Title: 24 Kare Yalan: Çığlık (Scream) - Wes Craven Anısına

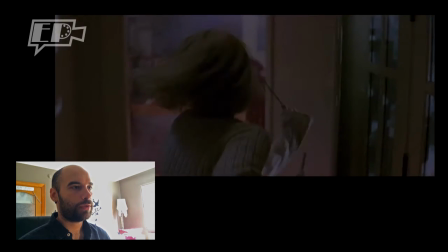8:39 Karakterimiz tabii ki bir anda koşmaya başlıyor. Az önce bıraktığımız patlamış mısır artık evi size kaplamış durumda.
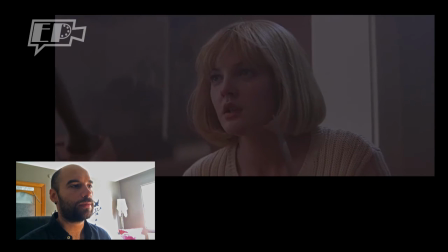8:47 Ve az önce bahsettiğimiz bıçaklar, burada görüyorsunuz karakterimiz hemen kendini savunmak için bıçağı alıyor.
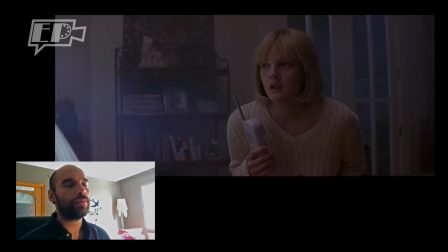8:52 Tabii ki hiçbir işe yaramayacak. Ama burada o bıçak bize bir ümit nesnesi olarak sahnenin en başından beri
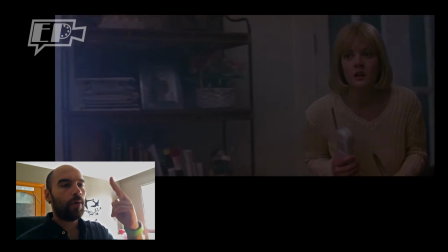8:58 zihnimize yerleştirildiği için orada belki bir umut kendini savunabilir diyoruz.
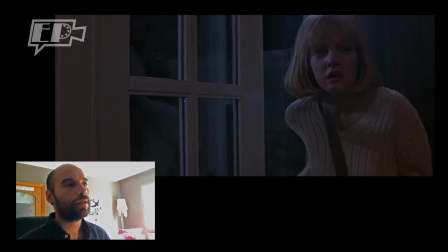9:03 Ama bunun ne kadar çaresiz olduğunu birazdan göreceğiz. Burada karakterimiz dışarıya çıktığında yine koyu mavi tonlara dikkat edelim.
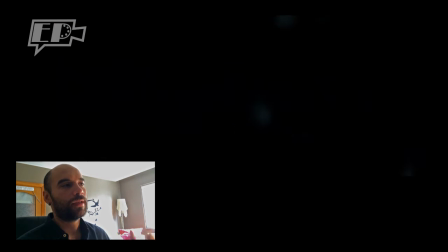9:11 Artık dışarıdan izleyen biziz. Ancak ne yazık ki bu da sahte bir ümit.
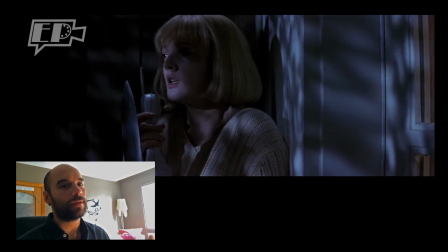9:15 Gelen arabayı görüyoruz burada. Bu baş karakterimizin ailesi. Onlar da bize bir ümit ışığı oluyor.
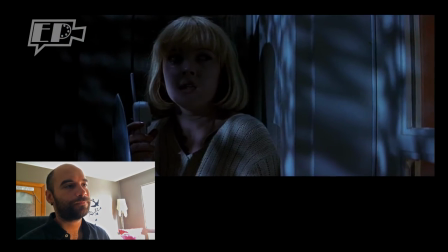9:21 Ama ne yazık ki bunların hiçbir işe yaramadığını sahnenin sonunda görüyoruz.
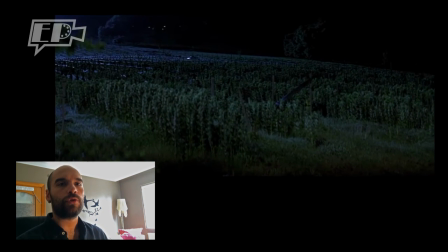9:26 Yani yönetmen ustaca bize umut tohumları da atıyor. Bu karakter kurtulacak, bu karakter kurtulacak gibi. Ancak ne yazık ki kurtulamıyor. Neden? Çünkü korku filmi ve bir bakire değil. Bu konuya daha önce de değinmiştik. It Follows filminde bakire olmayan kızların her zaman öldürüldüğünden bahsetmiştik.
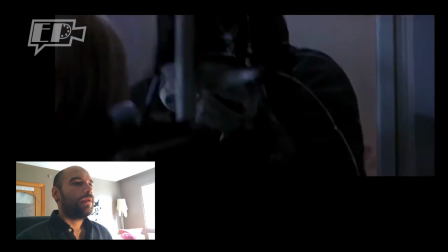9:47 Basılmasıyla birlikte yine bir kovalamaca başlıyor.
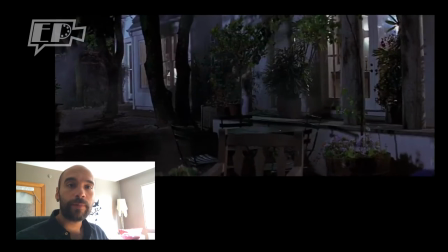9:51 Evet, gördüğünüz gibi Wes Craven,
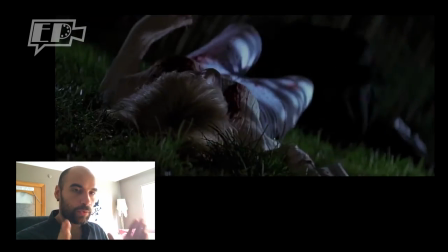9:53 yani 10 dakikalık bize basit bir sahne gibi gelse bile bütün filmin tonunu ve bu sahnenin gerilimini usta kamera kullanımı,
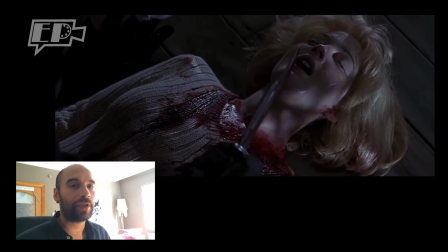10:00 ışık kullanımı ve mizansenle muhteşem bir şekilde sunuyor. Çok büyük bir dehaydı.
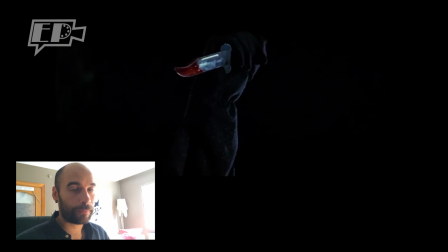10:06 Başımız sağ olsun diyoruz. Evet, 24 Karayalan'ın bu bölümünde büyük korku ustası Wes Craven'ın temel sinema tekniklerini bizi germek için nasıl kullandığını inceledik. Umarım siz de benim kadar etkilenmişsinizdir. Muhteşem bir sahne, çok keyifli bir film. Eğer izlemediyseniz izlemenizi tavsiye ederim. Sizin en sevdiğiniz Wes Craven filmi hangisi? Benimki kesinlikle Scream. Yorumlarda yazmanızı istiyorum. Diğer filmleri de inceleriz. Belki orada da neler yaptığına bakarız. Paylaşın, birlikte inceleyelim. Eğer videoyu beğendiyseniz sizi kanal takip etmeye ve diğer videoları da izlemeye davet ediyorum. Çok beğendiyseniz lütfen paylaşın, kanalın yayılmasına destek olun. Bir dahaki videoda görüşmek üzere. Kendinize iyi bakın.